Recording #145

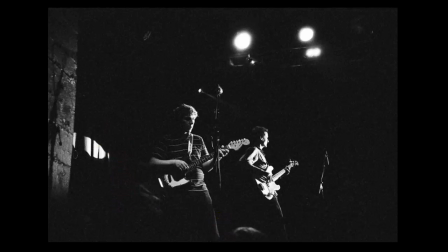12:22 And so you can see that grain really does add texture, but it also can be a bit of a problem if, for example, you were shooting this in 16 millimeter, the grain would be perhaps too noticeable.
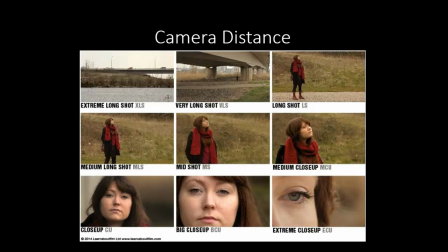12:36 So we're going to move on to talk about camera angle. But before I do, I want to touch briefly on the question of, well, what about people who shoot in digital, filmmakers who shoot digitally? How do you add grain there? And basically, it's a process that happens in editing, and filmmakers do not like their images to look too digital, too clean. And so basically they have what they call grain overlays. And you can see as we move down the chart here that the grain becomes more evident. If you look, for example, in the jacket here, you'll notice that it is in fact grainier than it is in this portion. And you can notice it perhaps most noticeably on the far right. As you move up, the grain disappears, and so filmmakers will add that.
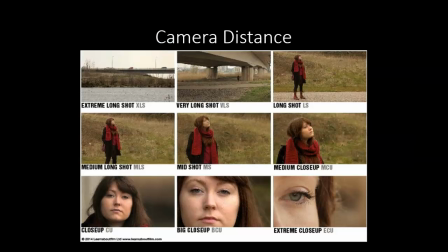13:29 So back to the question of camera distance and camera angle. The extreme long shot and the long shot, the medium shot, the close-up, extreme close-up, and so on,
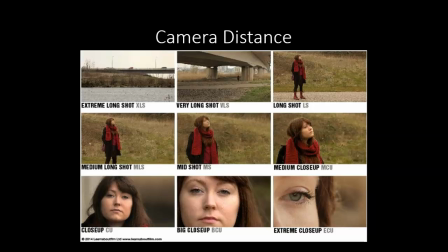13:46 is basically a way to talk about how far the camera is from the subject. You've got this already in one of the Edpuzzles, or you will shortly if you haven't seen it.
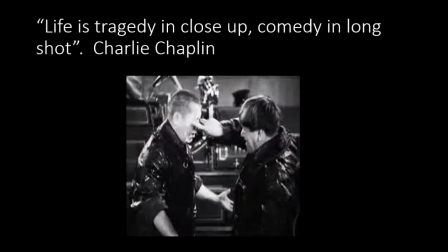13:57 And so the rule of thumb happens to be that the closer you get to a subject within reason, physically, the closer you get to the subject emotionally. And so Charlie Chaplin said famously something like, this is a paraphrase,
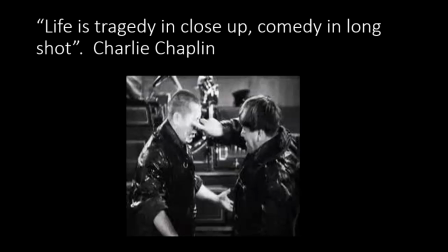14:15 life is a tragedy in close-up and a comedy in the long shot. So we'll take this example from the Three Stooges, the masters of the high art comedy. I'm kidding. Larry getting his eyes poked by Moe. This was supposed to be funny and was in fact in a medium shot.
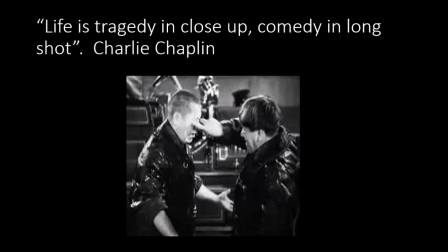14:34 So a medium shot basically is the shot where you see the subject from the knees or from the hips up, and we're at a bit of a distance from the characters, so this appears funny.
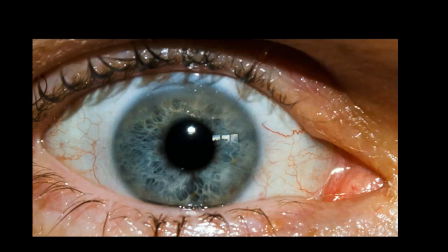14:48 If, however, we were to see that same action performed in close-up, it would no longer be funny. It would be like something from a horror film. So imagine a big finger coming in and puncturing the eye. Oh, I laugh, so maybe it would be funny. It would not be funny, most likely.
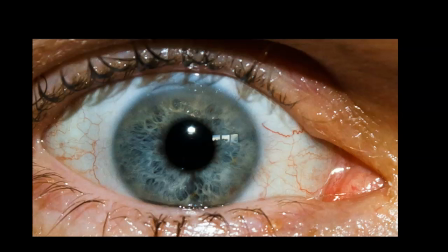15:06 People would cringe in their seats. So within reason, the closer you get to a subject, the closer you feel to it.
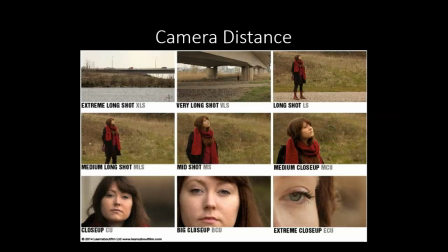15:14 So, to go back, were you to see a baby crying in a long shot in LS, it probably wouldn't have the same effect as seeing that baby cry in close-up.
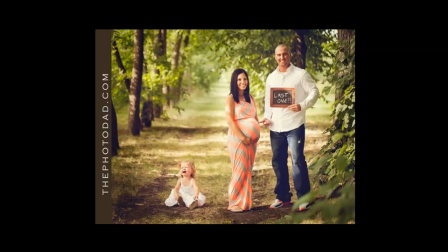15:28 So, this in relative to the baby in long shot versus this.
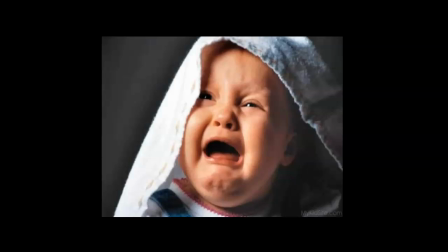15:34 And so, this close-up is bound to make us feel a little bit of empathy for the child. So the closer the camera, the closer we feel emotionally to the subject.
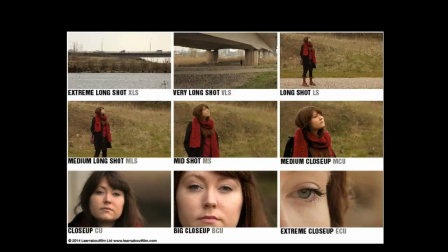15:47 And so keeping shot distance in mind can be very helpful. Close-up and extreme close-up can often be used to demonstrate emotion, to get the audience to feel emotion, but the extreme close-up sometimes is pushing it.
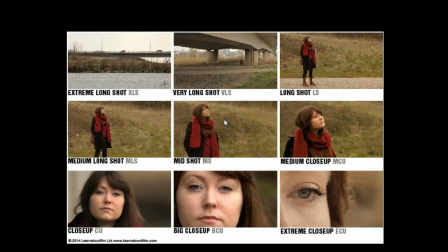16:03 Medium shot is probably the most common shot in television, and extreme long shots are often used to establish location, and the subject might not even be employed. So just noticing shot distance.
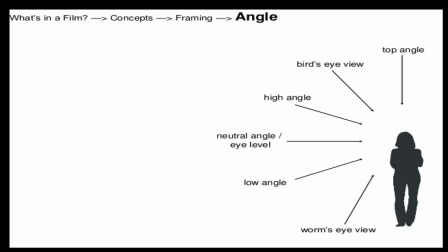16:18 Next on our menu is camera angle, so how far away, but also where relative to the subject the camera is positioned.
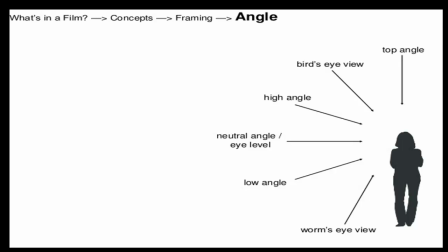16:27 So this graph gives you a kind of overview of the most used camera angles, and by far the range that is most common falls from neutral to high angle to low angle.
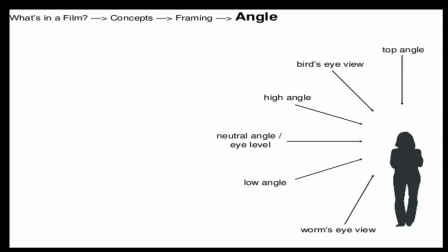16:43 And then we have the extremes: worm's eye view, bird's eye view, and looking directly down. And the rule of thumb is that, all things considered, the low angle will lend the character a sense of power,
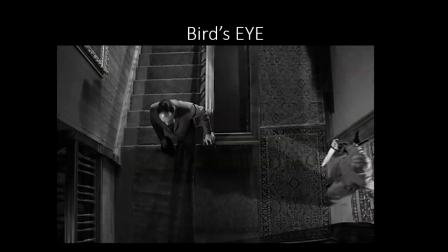17:00 as we see here with the Joker, whereas a high angle, and in this case an extreme high angle, lends the character a sense of smallness and helplessness. So paying attention to where the camera is located. Notice too that we have another character on the right of the frame,
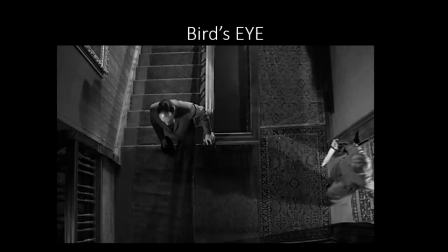17:19 and that character is very evidently, in other words, it's there to be seen, holding a knife. And so, all things considered, this character has a little bit of power, perhaps.
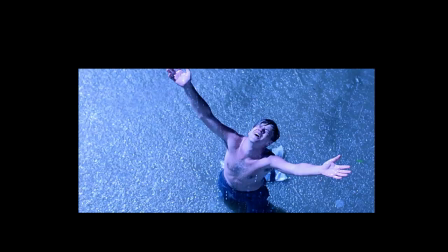17:30 So, and here too is another high angle shot looking down at a character, but this is from the Shawshank Redemption. This happens at a point in the narrative where the character has just escaped from prison,
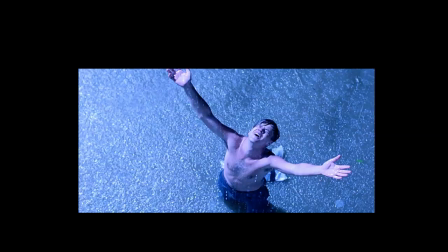17:45 and the exhilaration of freedom is evident from the use of color, from the use of gesture, from facial expressions,
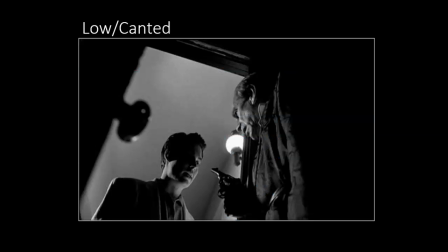17:53 and so on. So, one other type of camera angle is unique because it involves shifting the camera when you shoot to a diagonal line.
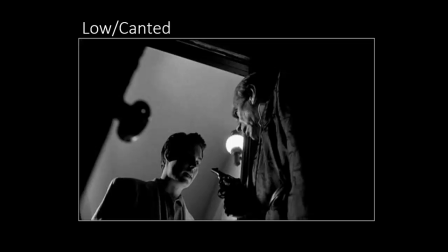18:06 So in other words, the bottom of the frame will not be parallel to the horizon, but will rather be tilted. And when you play it back, what you get is a real strong sense of diagonal lines. So the canted angle literally
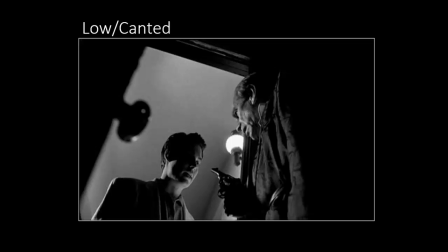18:25 turns the camera on its axis so that it creates diagonal lines, and as we know, diagonal lines tend to suggest a sense of instability.
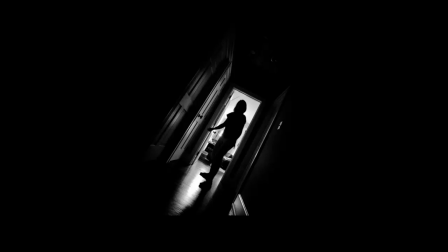18:36 And here we have another case with a strong backlit image from Don't Breathe. Very strong canted angle, very striking image, almost no detail here, but
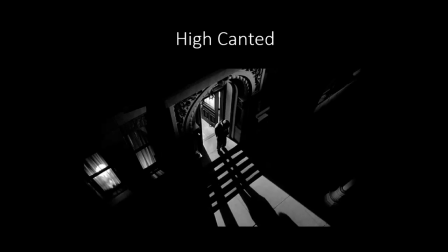18:50 and from a high angle, this from the Coen Brothers film. Oh my gosh, I'm blocking the title. The Man Who Wasn't There. Sorry about that. Again, very stark backlit image, very striking visually,
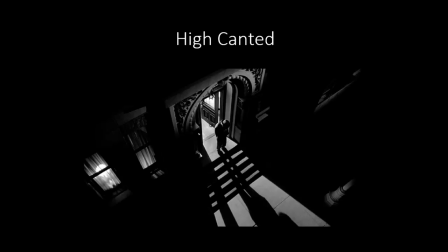19:08 and this is why people who love black and white film love black and white film, because it's so stunning.
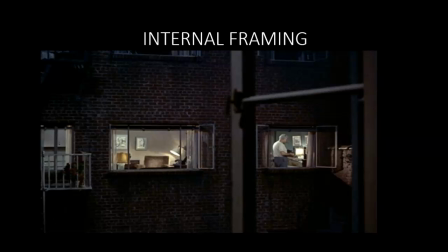19:17 Another aspect of the mise-en-scène to consider is something that's known as internal framing, or frames within frame. And here we have an image from Alfred Hitchcock's 1955 film, The Rear Window.
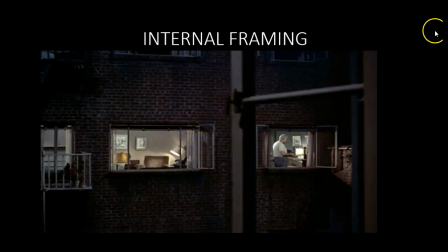19:30 And you can see that from this window, which frames the image, at least in part. We're looking out of a window. We can see into other windows. And so internal framing creates this sense of frames within frames,
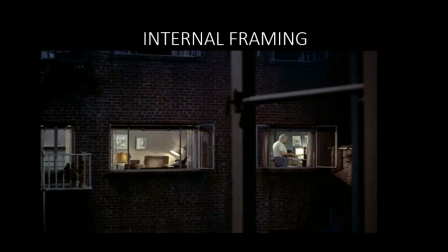19:45 which can sometimes seem to entrap the character, like this character who's being observed without knowing it.
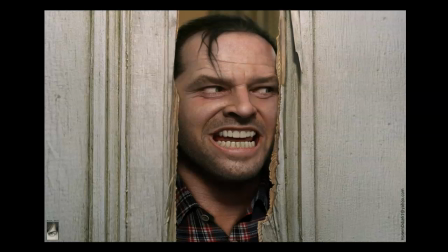19:52 And here, the character internally framed, but not so much to entrap him, but to kind of give us a sense of threat. And possibly because, in part at least, the use of these strong vertical lines. This, of course, from Jack Nicholson's performance in The Shining.
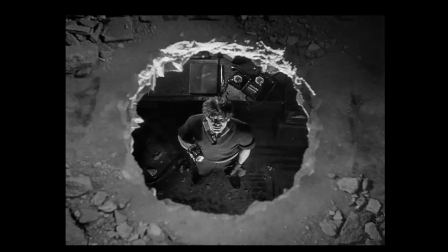20:12 Here's an odd sort of circular internal framing, which is aesthetically interesting, from the French film about a bank robbery, Le Dizon. And so they basically just cracked through a ceiling, and we're looking down, obvious, at the character.